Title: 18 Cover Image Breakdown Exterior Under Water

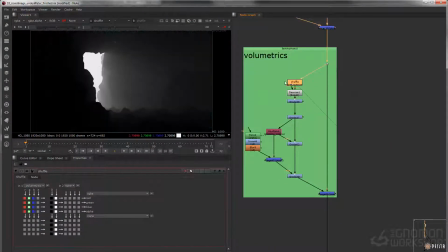8:06 So we have our volumetrics, shuffling them out, putting the grain on there,
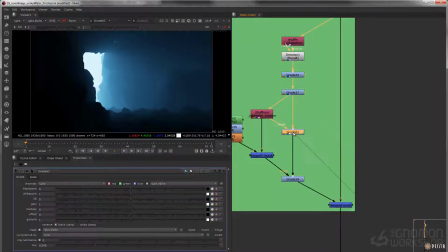8:13 a grade to knock some blue in there, gaining it up. Here we're just bringing back the background a little bit,
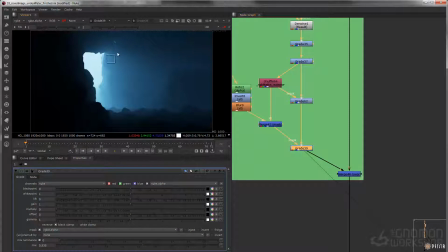8:22 and then you can see we're kind of creating this mask to kind of create maybe this little top-down effect where it's bright at the top,
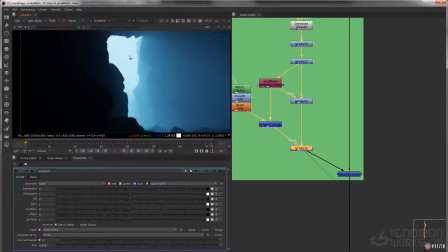8:31 dark at the bottom. So it kind of feels like the light's coming from top, and then as it goes down in the background, it kind of gets darker.
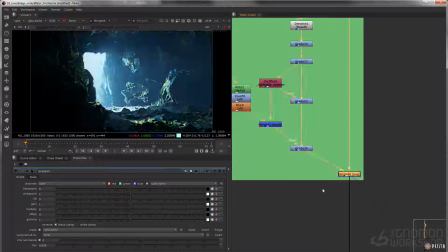8:42 So that's before and after.
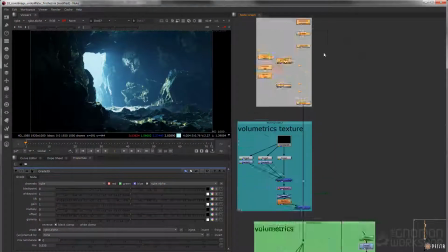8:46 So now we have our volumetrics. So we have our volumetrics pass.
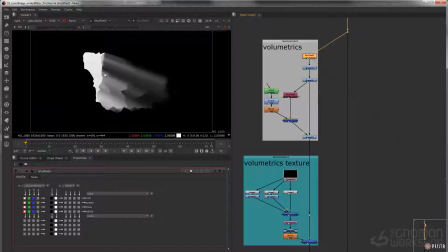8:51 I'm shuffling out the red channel to get our hero volumetrics there. I'm grading them just like that.
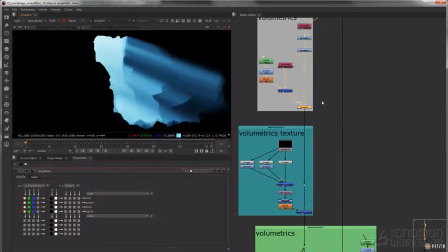8:58 Knocking the background back so it's not so dominant.
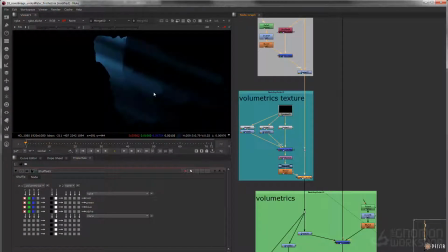9:04 And then we're adding a little bit of texture in there. Not a lot, just a little bit. Using these textures and kind of knocking that back.
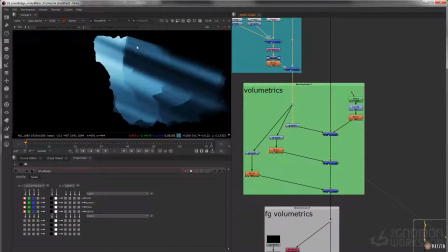9:11 And then I'm just doing a couple different exposures for this.
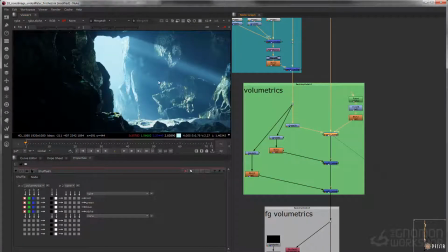9:14 So we have 1, like that, 2, and 3. So it's kind of creating this kind of like a light wrap effect. So we got that, and that. So a little bit of a light wrap going on.
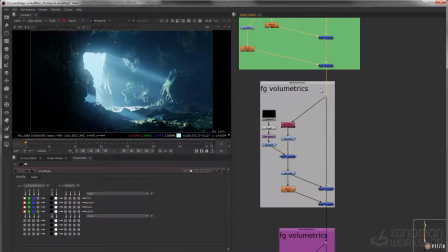9:35 Then we have our foreground volumetrics, so before and after. Just like that.
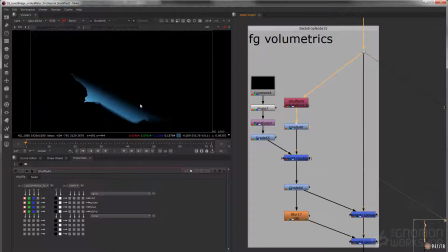9:44 So we're shuffling out the foreground volumetrics, giving some blue in there, adding a little bit of texture,
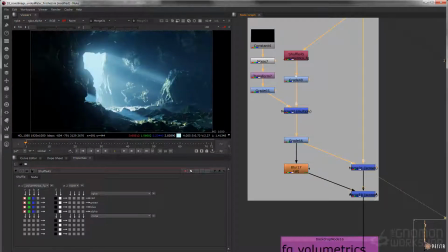9:50 grading that back, and then doing one for a light wrap, and then one for the base volumetrics,
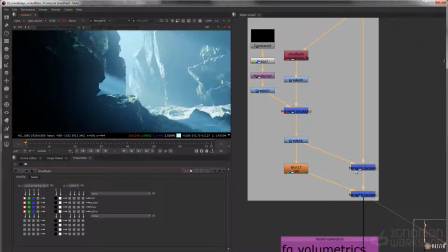9:56 just like that.
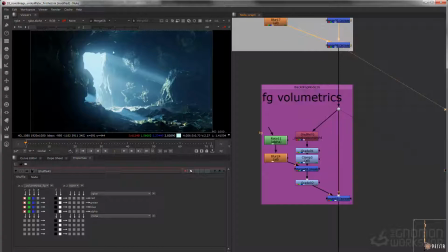10:01 And now we have some more foreground volumetrics.
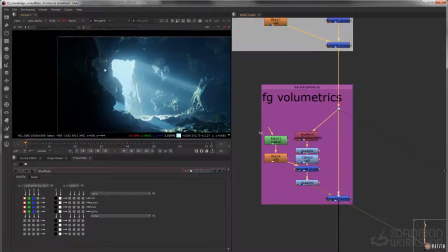10:04 So if I do it before and after, you can kind of just see we're just kind of creating some atmosphere here to separate out this rock.
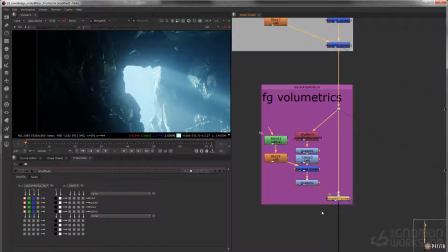10:11 Currently, there's not a lot of information separating this foreground background. So that's just a nice little way to kind of make that silhouette pop a little bit more.
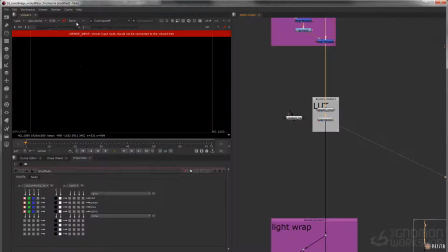10:22 And then we're baking in our LUT. So I'm going to switch over to sRGB and turn off our input process, just like that.
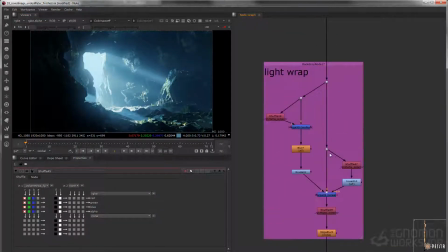10:30 And you can see we got some more light wrapping going. So this is before, after.
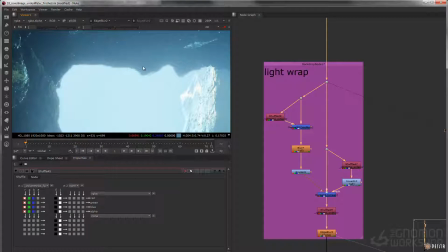10:37 So we're just kind of creating this light wrap effect that's happening right around the edge.
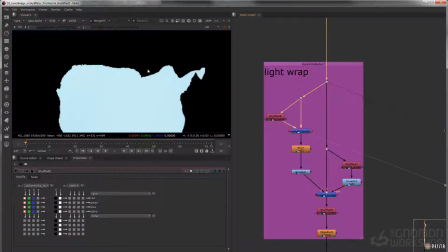10:42 So same technique as we did in the last lesson.
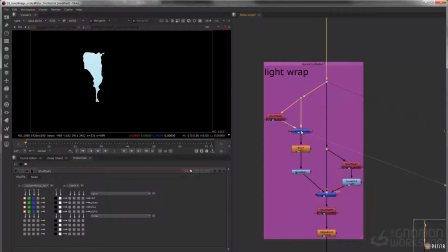10:45 We're taking our exterior matte, blurring that or multiplying that in over across our current beauty. Blurring that out just like this.
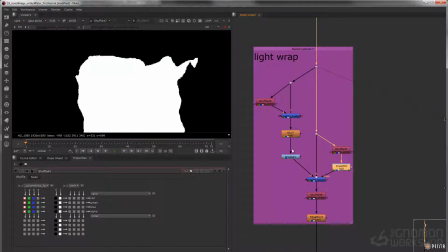10:56 Grading that up, and then taking our exterior matte, inverting it, and using that as a mask for this effect.
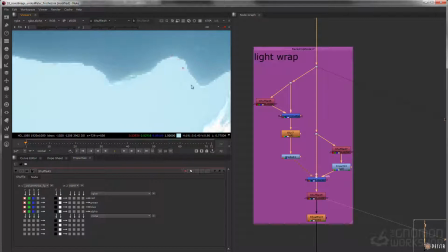11:05 And then we're kind of getting that halo effect again. It's kind of looking like some aliasing is happening here. So we'll just take the edge blur and blur that out to kind of soften that up.
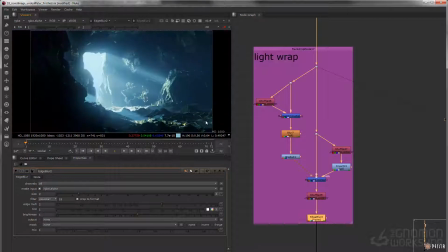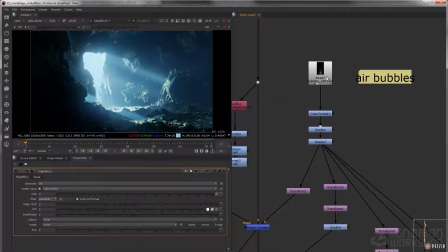11:21 Next up, we're adding our air bubbles. So we got this air bubbles pass. This is coming from Houdini.
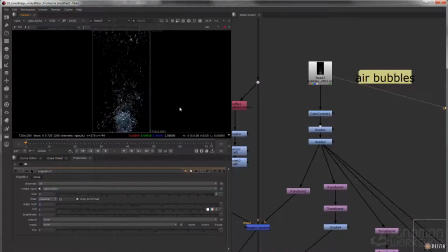11:27 And then what we're going to do is we're going to layer this all over our scene.
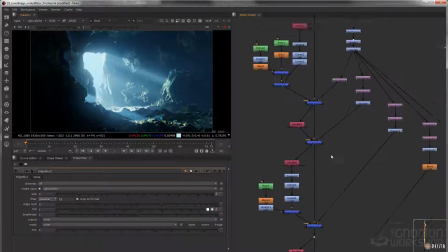11:30 So this is after or before, and then this is after. So you can see we got 1, 2, 3, 4 different air pockets.
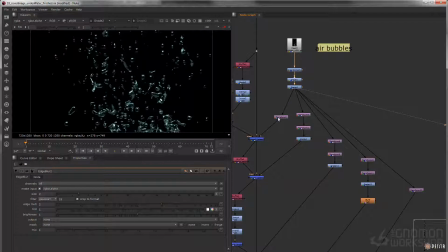11:41 And then what I'm doing is I'm just kind of like scaling this and kind of shifting this in horizontal. So I'm kind of randomizing this up a bit. So you can see I'm actually scaling this in -1, so we're kind of randomizing that.
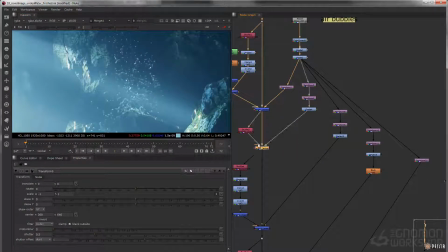12:01 So you can see there's one. And how I'm matting this in here, so if we take a look at this,
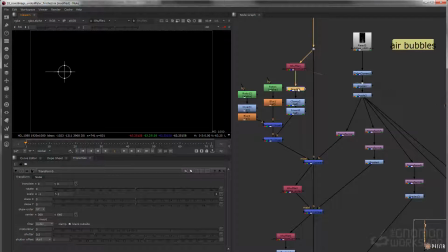12:08 what I'm doing is I'm taking the point position camera pass and creating a matte based on depth.
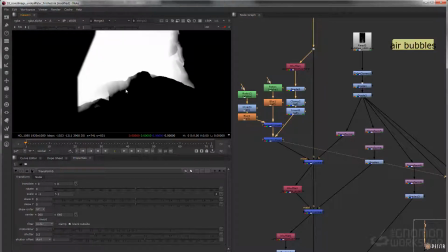12:15 So if we look at the alpha, we're actually creating a matte for this rock right here so that the bubbles can kind of just sit in this one little space, just like that.
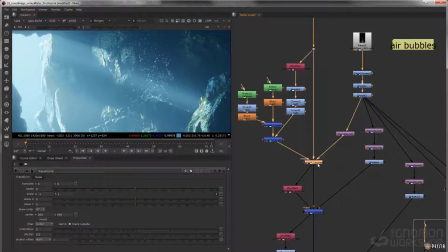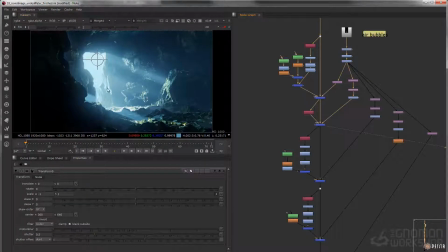12:31 So we got those air bubbles. We got another one right back here. Another one right there. Another one. And then the final one right there.
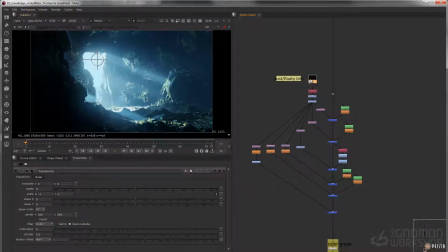12:49 Next up, we got our dusty floaty bits. So we got this render coming from Houdini.
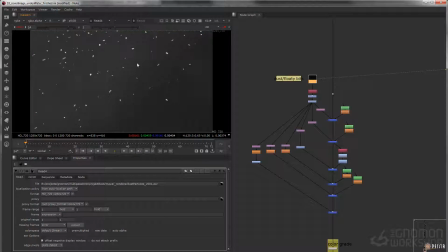12:55 If we gain this up, we can see what's happening here. The red channel, we got these particles. In the green channel, we got kind of this volumetric dust.
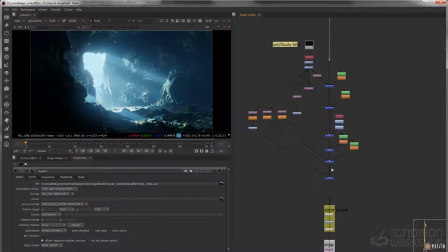13:03 And if I do a before and after of this, so before, after, you can see we're creating a lot of atmosphere using those passes.
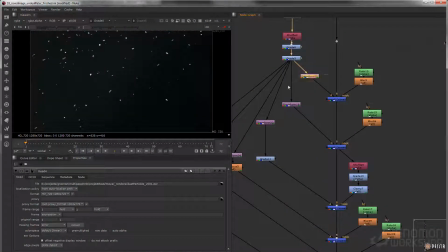13:16 So we got some that are
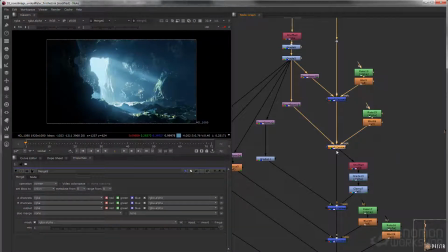13:21 adding in the midground, and then some that are adding some depth in the foreground.
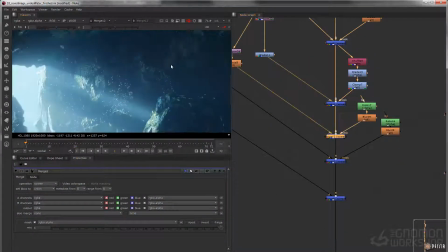13:27 So you can see as they get closer, they get more out of focus, like that.
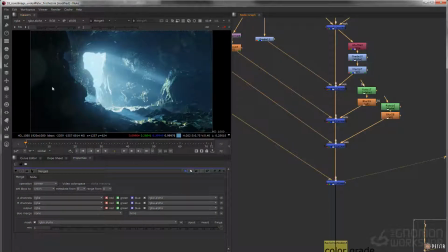13:35 Right there as well. And then the final one's right there. So before and after.
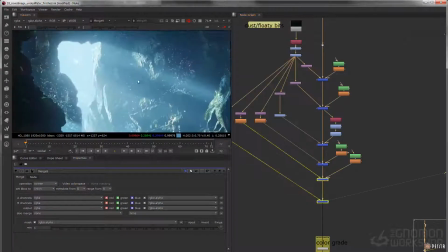13:42 You can see all these ones in the foreground right there as well.
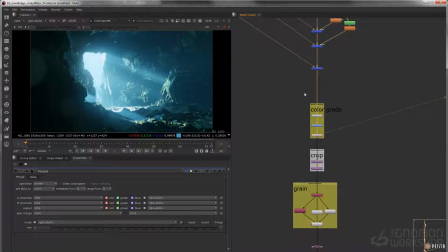13:50 Cool. And then we have our color grade. So we'll go before and after. So it's just kind of like taking away some blues and getting some greens in there.
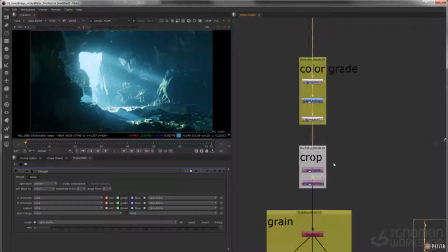13:59 And then we have our crop. So we're adding that crop here just for the composition. And then we're adding a little bit of lens distortion in there.
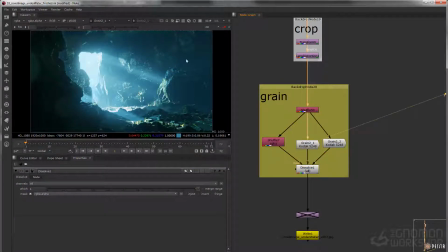14:13 And then the last little bit, what we're doing is adding some film grain. So we have RGB matte, and what we're doing is based on these luminance values,
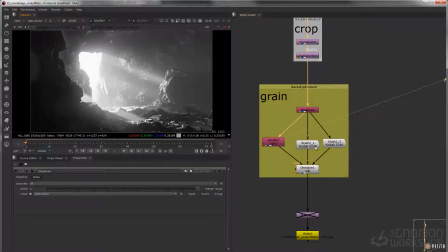14:23 we are shuffling in 2 different grain values.
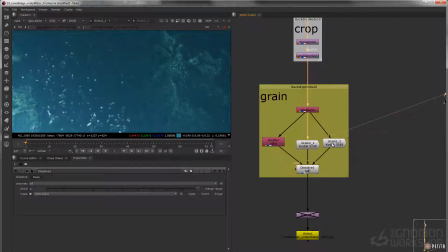14:27 So we have one grain that's set up to be really, really high, and one set up to be really, really low.
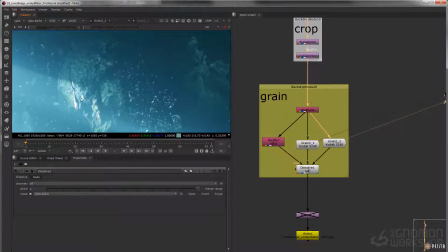14:33 So the really, really low grain values go into the brighter areas, and then the darker areas,
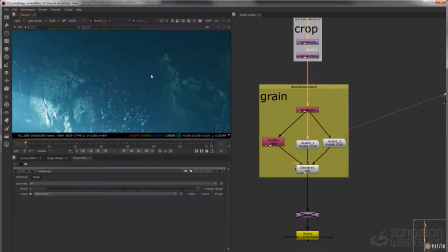14:41 it's going to kind of simulate that darker film grain. So less light, more grain.
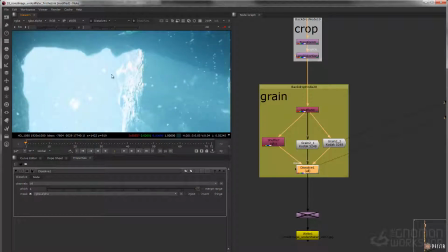14:48 So we can see in the brighter areas, we don't get nearly as much grain as the darker areas.
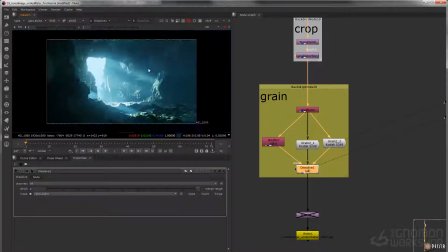14:56 So that is it.
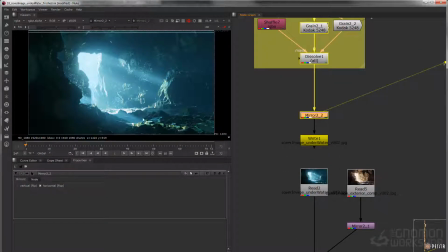15:01 You can see I have my mirror node down here. Whenever I need to have a new perspective on this,
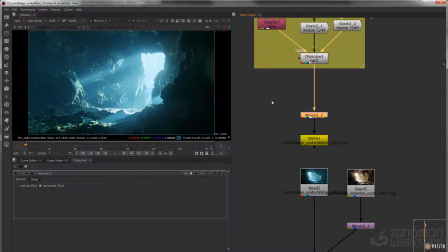15:09 I can just flip that and get a new perspective. Check out, see if I can see any errors happening.
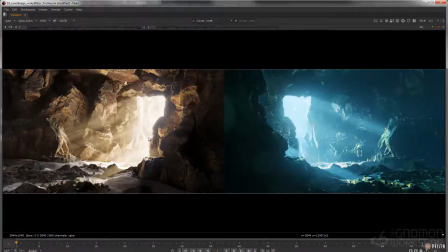15:19 And that's that. So thank you all for sticking through it and making it to the end. I strongly encourage you guys to take these last two renders and kind of play around with them, come up with your own results, dissect what I have more in depth, and kind of rebuild it your own way and see what you can come up with.
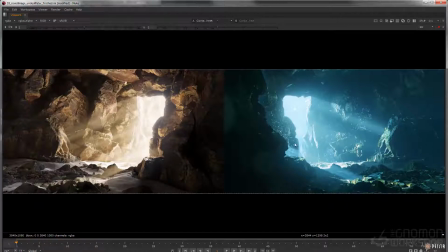15:37 And yeah, I hope you guys enjoyed the entire training series. I hope you guys got a lot of value out of it. If you come up with any renders, I would definitely love to check that out, so feel free to send them my way. But until then, I will see you guys in the next one.